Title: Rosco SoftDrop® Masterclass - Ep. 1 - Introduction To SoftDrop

They would say that the vinyl was too shiny, the vinyl was too heavy, the vinyl is too stinky, pretty much anything you could think of. The sound guy would complain that it reflected sound back at them. So we started looking for a new way to do it. But cotton has some serious advantages. It's lightweight, it's a natural fiber, and it has a very matte surface. So for a cinematographer, it makes it a lot easier to get a good picture without any spurious reflections in the surface. But of course, one of the big things that we do is still the day-night effect. So it was important for us that the day-night effect still work. So that's what we built into this drop. You can come up with a variety of lighting looks of different times of day
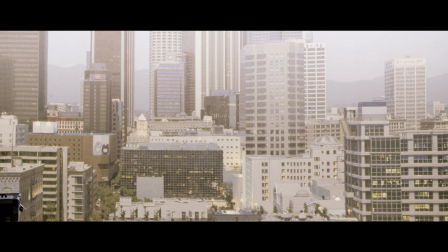[4:58]
just by adjusting the light levels front and back and changing the color temperature.
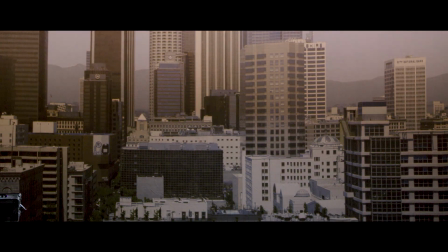[5:04]
So if you want something that's early evening, sunset look, a little bit more red,
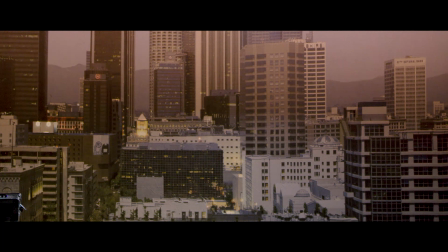[5:10]
by then, of course, some of the lights will be coming on in the building, so we want to maybe bring up the lights
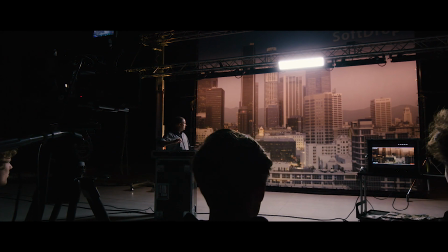[5:15]
in some of the sections so that it looks like some people are still at work, some people have already gone home.
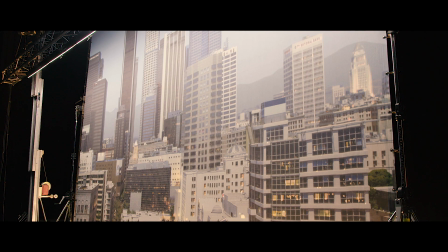[5:23]
One of the effects I like to do is have the backlights full on and then dim out the front light, because the effect that you get is the brightest windows seem to be lit first,
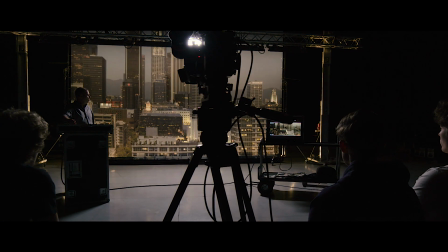[5:32]
and then as you dim down the front, more windows seem to be appearing in the background.
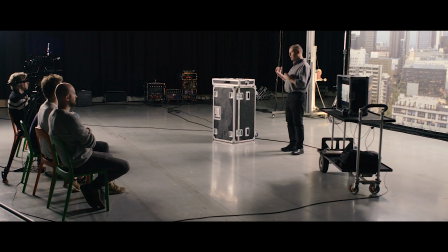[5:38]
Okay, so now seems like a good time for us to take a quick look at the lighting setup here. We'll have a look at that.
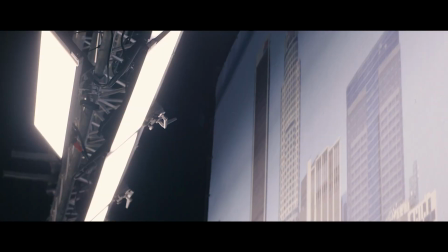[5:45]
As you can see, we're front lighting it using the DMG mix lights, shining down from the top. Daylight is a top-down phenomenon, which means that the sky is bright, it shines down on the ground. So that's kind of what we're trying to emulate with this setup. Coming around to the back, the opposite is true.
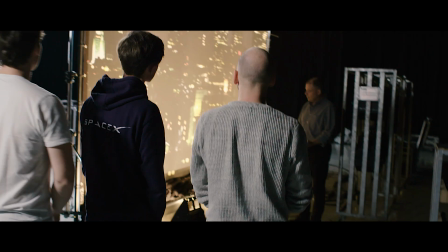[6:03]
Most night light comes, in a city at least, from the ground up. So again, that's what we're doing here.
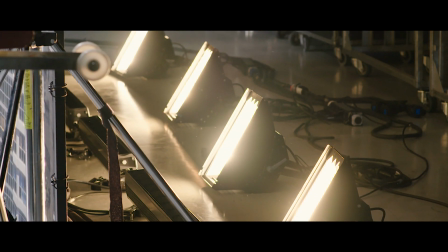[6:09]
We've got a nice even wash of light going up the drop from the ground. It's possible to do a lot more artistic things with the lighting, but we'll be covering those in the next segment.
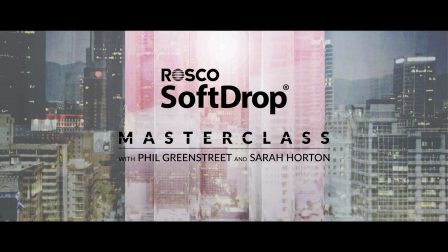So that's it for today. Thanks for coming. Next time we're going to be talking about the actual production process for the drops, and I hope you'll be interested in that as well. Looking forward to seeing you. Bye. Thanks.